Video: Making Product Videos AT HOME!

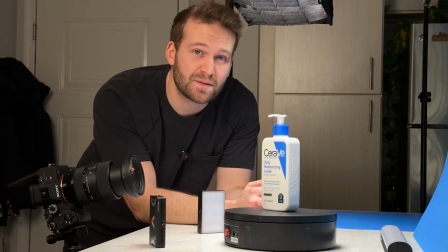[0:00]
What's up guys, Kenton Frederick here, and today we are making a spec ad for CeraVe. Let's get into it.
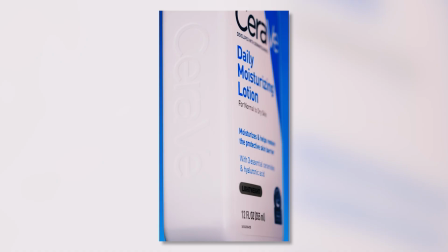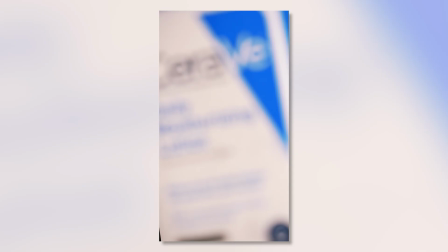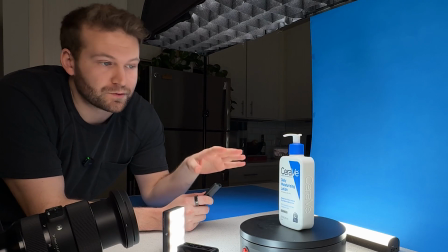[0:18]
So this is the setup for the opening shot. Very, very simple. So the lotion is actually on this electronic turntable.
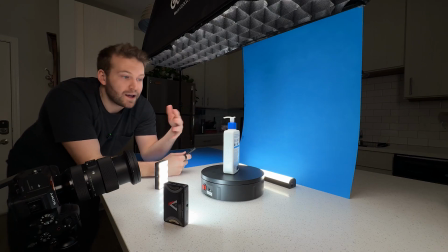[0:25]
So whenever I press this button, it starts to rotate. I've also got filler lights for both sides of the product to make sure it's really well lit.
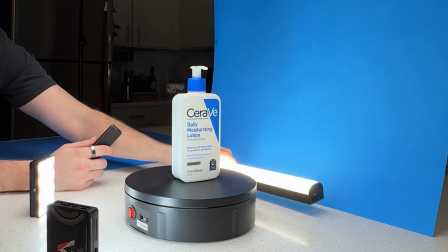[0:32]
I've got top-down lighting as well. And then this light goes in the back just to give a nice gradient to the backdrop.
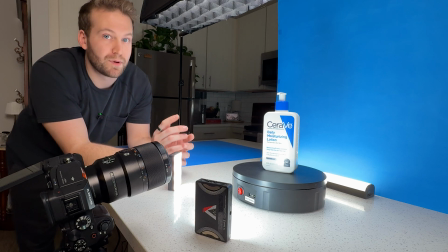[0:39]
Now for this next shot, it's the exact same lighting setup, but instead of using a 24-70, I'm using my macro lens.
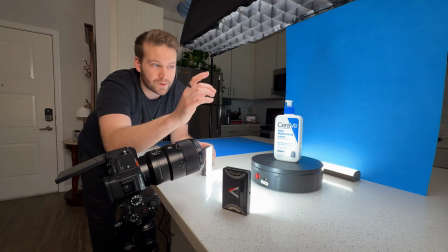[0:45]
So this is a 90mm macro. And what this allows me to do is get extremely close-up detailed shots of the logo and the label. And I'm gonna be using this a lot throughout the video for showing the texture of the moisturizer and water splashes and stuff like that.
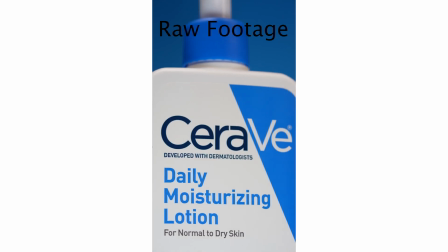[0:57]
So keep watching. Now, before I go on to the next
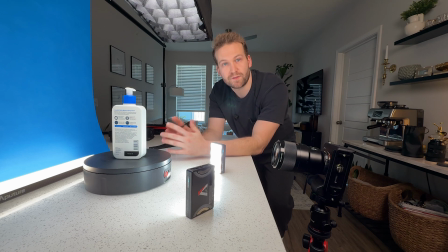[1:02]
setup, I'm gonna go ahead and take advantage of what I have at the moment because it is kind of a hassle to move these lights around and change everything just for one specific shot.
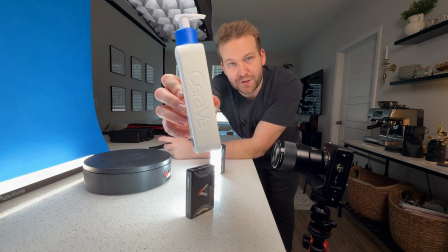[1:09]
And what I wanna do now is get a good detailed shot of where it says CeraVe on the side of the bottle.
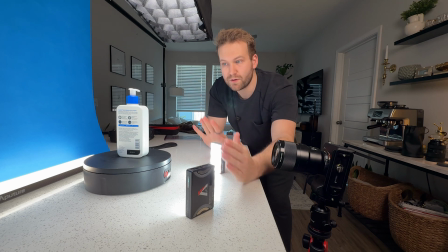[1:15]
But I can't do that with my lights like this because basically what these two lights are doing is flattening this out and you can't really see it. So I need to create some dynamic shadows so that you can clearly see the logo on the side of the bottle. So in order to do this, I'm gonna maintain this top-down lighting, but I'm gonna get this light here. It's an Aputure MC.
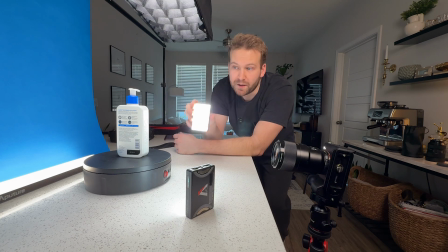[1:30]
I have like 6 of these. I love them. You can place them anywhere. They're extremely helpful. I'm gonna put this on the side so that it actually casts a shadow over the logo, as you can see here.
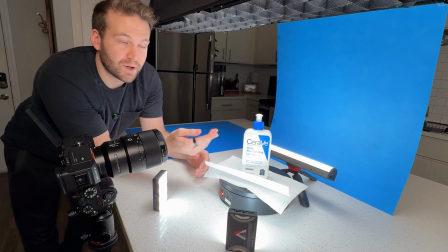[1:41]
Now, obviously this is a lotion, it's a moisturizer, and whenever you make these kinds of videos, the key is really showing the texture.
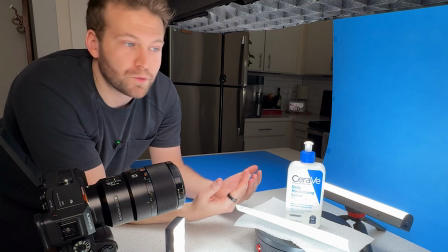[1:47]
You can show the bottle all you want, and that's cool, and that's something that you want to do, but it is equally, if not more important, to show the texture of the product.
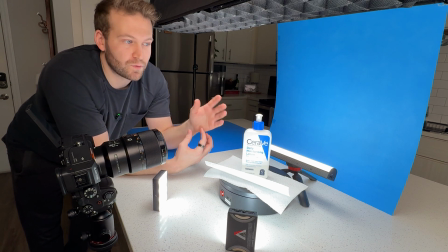[1:55]
That's what really sells these kinds of videos, so that's why I'm gonna be incorporating a lot of water in a minute. As you'll see, it's gonna get messy, but for now, I just have my macro lens pointed at the pump, and I'm just going to give one pump.
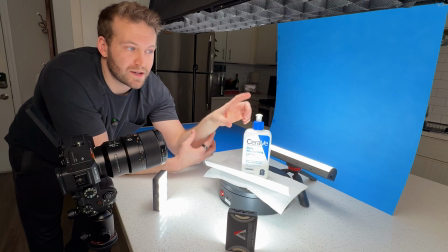[2:05]
I'm shooting this at 120 frames per second so that it comes out nice and smooth, and it just adds to the video that much more.
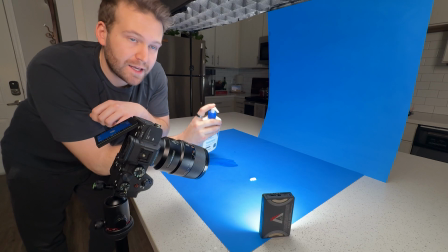[2:11]
Now to follow that last shot, the close-up of the pump,
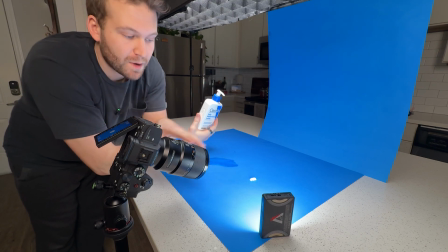[2:14]
all I'm gonna do is make a pile of this lotion and again use my macro lens to really show the consistency of the lotion.
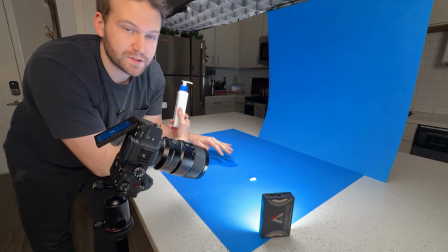[2:21]
I already had a trial run here, didn't quite go as planned, but I've got plenty of blue paper to work with. I put this little bit of lotion here already so that I can use that to focus my lens. It's way better to use manual focus, especially whenever you're using a macro lens because they tend to focus shift a lot, and if you don't know what that means, please let me know and I'll explain it.
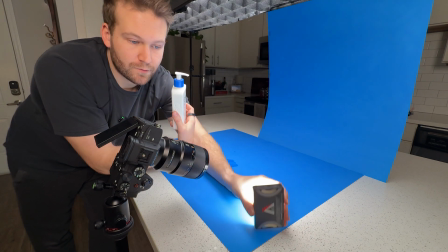[2:38]
Again, top-down lighting, one Aputure MC right here just to light it from the front side a little bit,
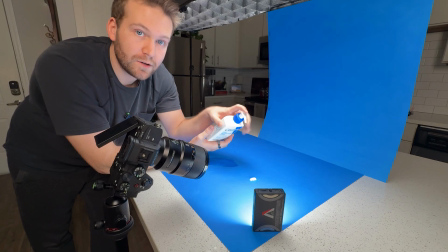[2:44]
and I'm just gonna give one pump to this pile, and you'll see that really close up in the video.
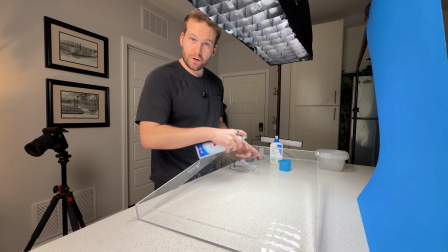[2:49]
Next are all the water shots.
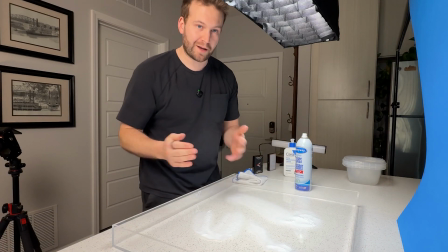[2:51]
And I saved these for last strategically so that I didn't have to like keep going back and forth, making a mess with water, going back to the other shots, and then going back to water.
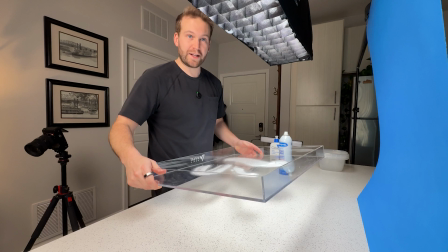[2:59]
It's so much easier to just save all of your water shots or anything that's really messy, to save them all for the same shoot.
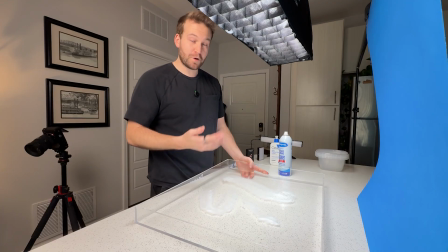[3:06]
And obviously you can reorder this in your sequence whenever you're editing, but as far as filming goes, it is a lot easier to save these for last.
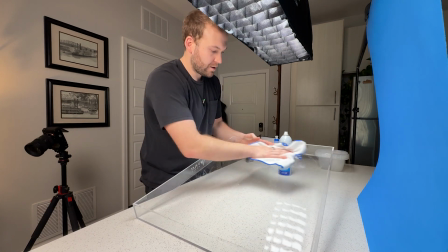[3:14]
So I have a large acrylic tray that was kindly sent to me from V-Flat.
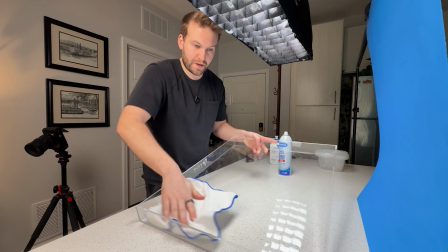[3:19]
These are so helpful, especially for anything that has to do with catching water.
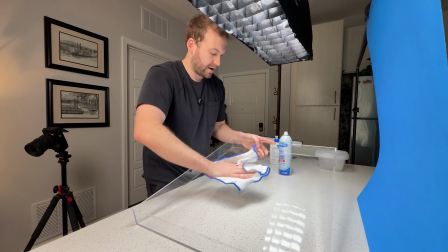[3:24]
You can try to make these yourself, but it's a pain in the...
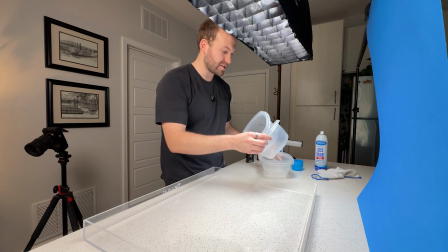[3:29]
Now I just have 4 plastic containers. I'm gonna place these on the edges so that I can suspend this and then place the lotion underneath it.
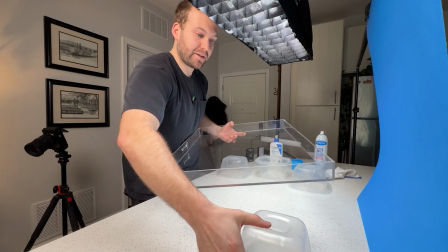[3:35]
Sounds a little weird, but it's a really popular technique. This is in no way original, but it is something that I like to do whenever something is moisturizing because it's an easy way to show water,
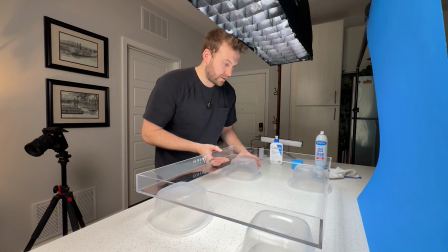[3:44]
and obviously like water moisturizing, it just kind of goes hand in hand. These will be just like that, and the lotion will go underneath.
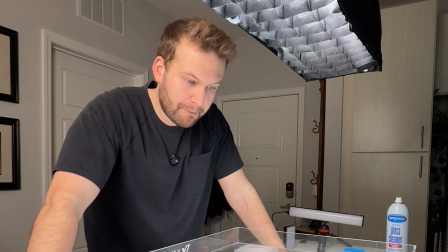[3:52]
But I forgot to put blue paper down. One second.
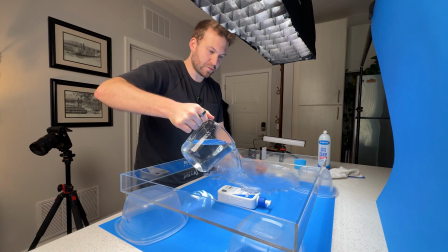[3:58]
Okay, that's better. Now I'm filling this tray up with some water and I'm putting my camera in the top-down position.
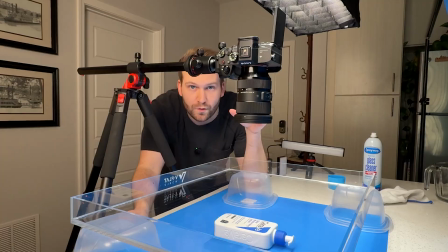[4:04]
Now here you can't really use top-down lighting because it reflects off the water and it's obviously gonna cause a huge glare in the shot.
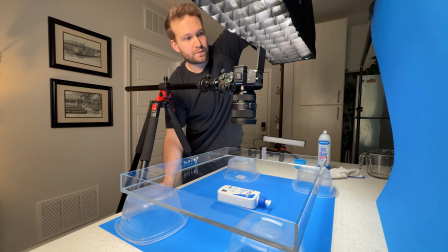[4:11]
So I'm gonna turn this off, and instead I'm gonna light this from the side.
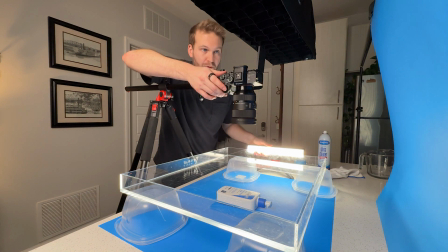[4:15]
And that way it also helps to add shadows to the ripples that I'm about to create, and there's no glares in the shot.
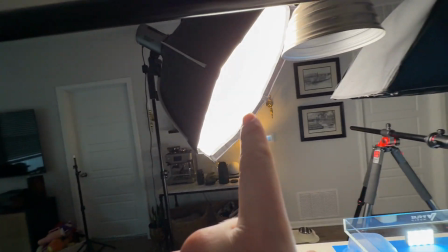[4:21]
So that's what we want, no glares. I added this as well, just a big softbox coming from an angle.
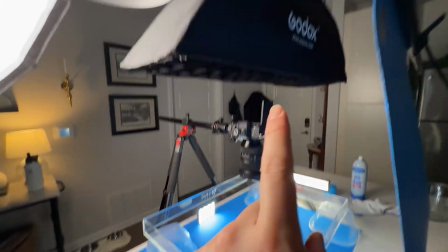[4:26]
It's angled so that you don't see a glare like you would if I just used the top-down shot.
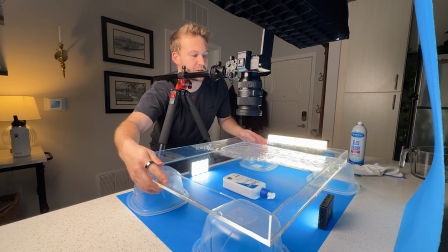[4:30]
All I'm gonna do is pick up the tray on one side so that the water moves and causes a nice little ripple effect going over the product. This is a really easy way to sell the effect of something like a moisturizer where you wanna show that it is moisturizing, obviously.
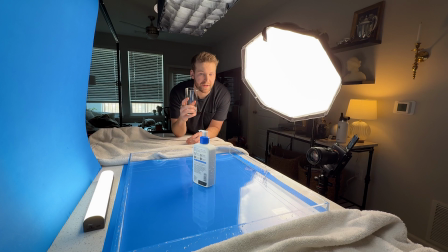[4:45]
Now I have just a little bit of water in this glass and I'm just going to splash the side really close to the logo, and I've got my camera again with a macro lens pointed directly at the logo. You're gonna see the water particles just splash off the bottle and it just looks really commercial, looks cool in my opinion.
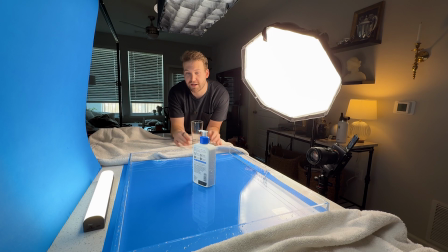[5:01]
Some might disagree. Whenever it comes to this kind of product video, I don't think you can have enough like water splash, detailed texture shots, stuff like that.
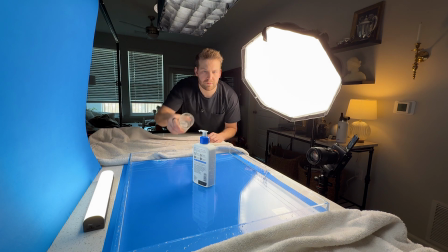[5:09]
So that's what I'm going for. 1, 2, 3. I think I missed. 1, 2, 3.
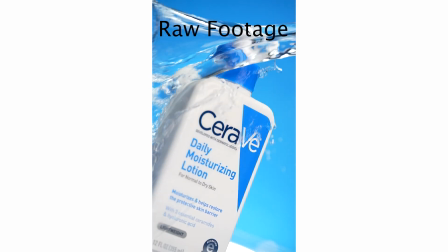[5:15]
That was good. So this last shot's gonna get really messy.
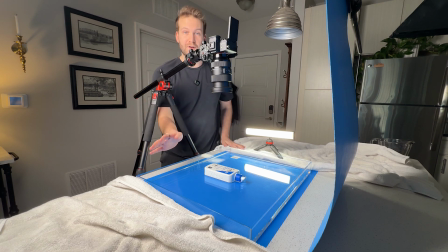[5:20]
I put these towels down for a reason.
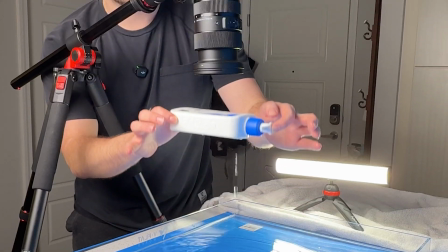[5:21]
I put even more water in this tray, and essentially all I'm doing is I'm gonna hold this up really close to the lens and then drop it and cause a slow motion,
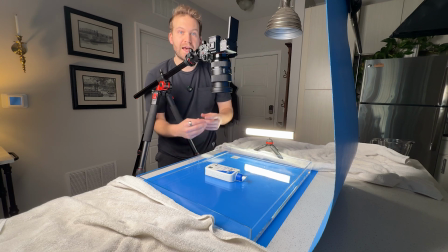[5:30]
like really cool splash and ripple effect as the final shot, and that's gonna close it out.
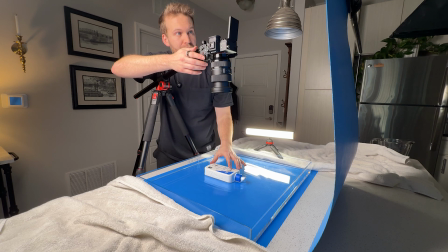[5:34]
I'm also filming this in SNQ mode, which is available on the Sony a7S III.
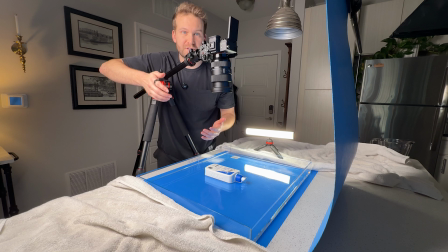[5:39]
It allows you to film at 240 frames per second instead of 120, which is the typical maximum.
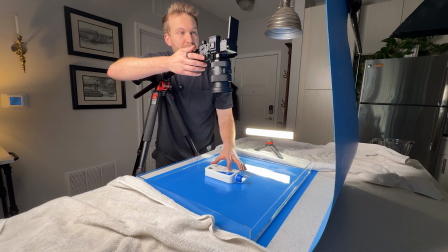[5:44]
So you can get the footage even slower and really get that slow motion splash. It's awesome.
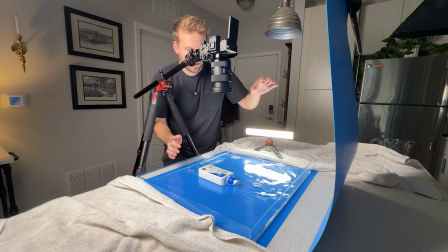[5:49]
1, 2, and 3. Ah, it wasn't centered. This does take some trial and error.
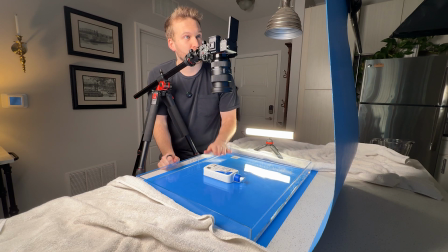[5:55]
You're not gonna get it perfect the first try, I wish, but I want this to land directly centered. That was a little off to the right, so I need to keep on going.
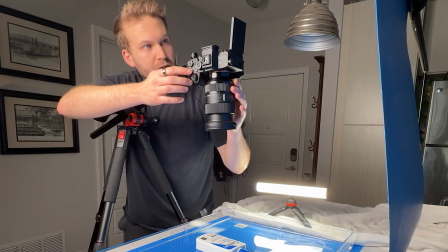[6:03]
That wasn't bad. I think I can do better. More water, bigger splash, cooler video.
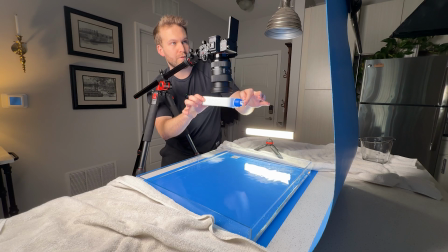[6:08]
1, 2, and 3. Perfect. So that wraps up the full behind the scenes of making a spec ad for CeraVe. This is my first video like this. As you can tell, I'm literally in my kitchen and I just make this like makeshift pop-up studio. It is a little bit of a hassle, but I don't have my own space yet. But if you're into these kinds of videos and you like to see like the full behind the scenes, the setup, the lighting, just the different techniques that go into an ad like this, please let me know. I would love to keep making these. And I know you already saw at the beginning, but again, here's the final video.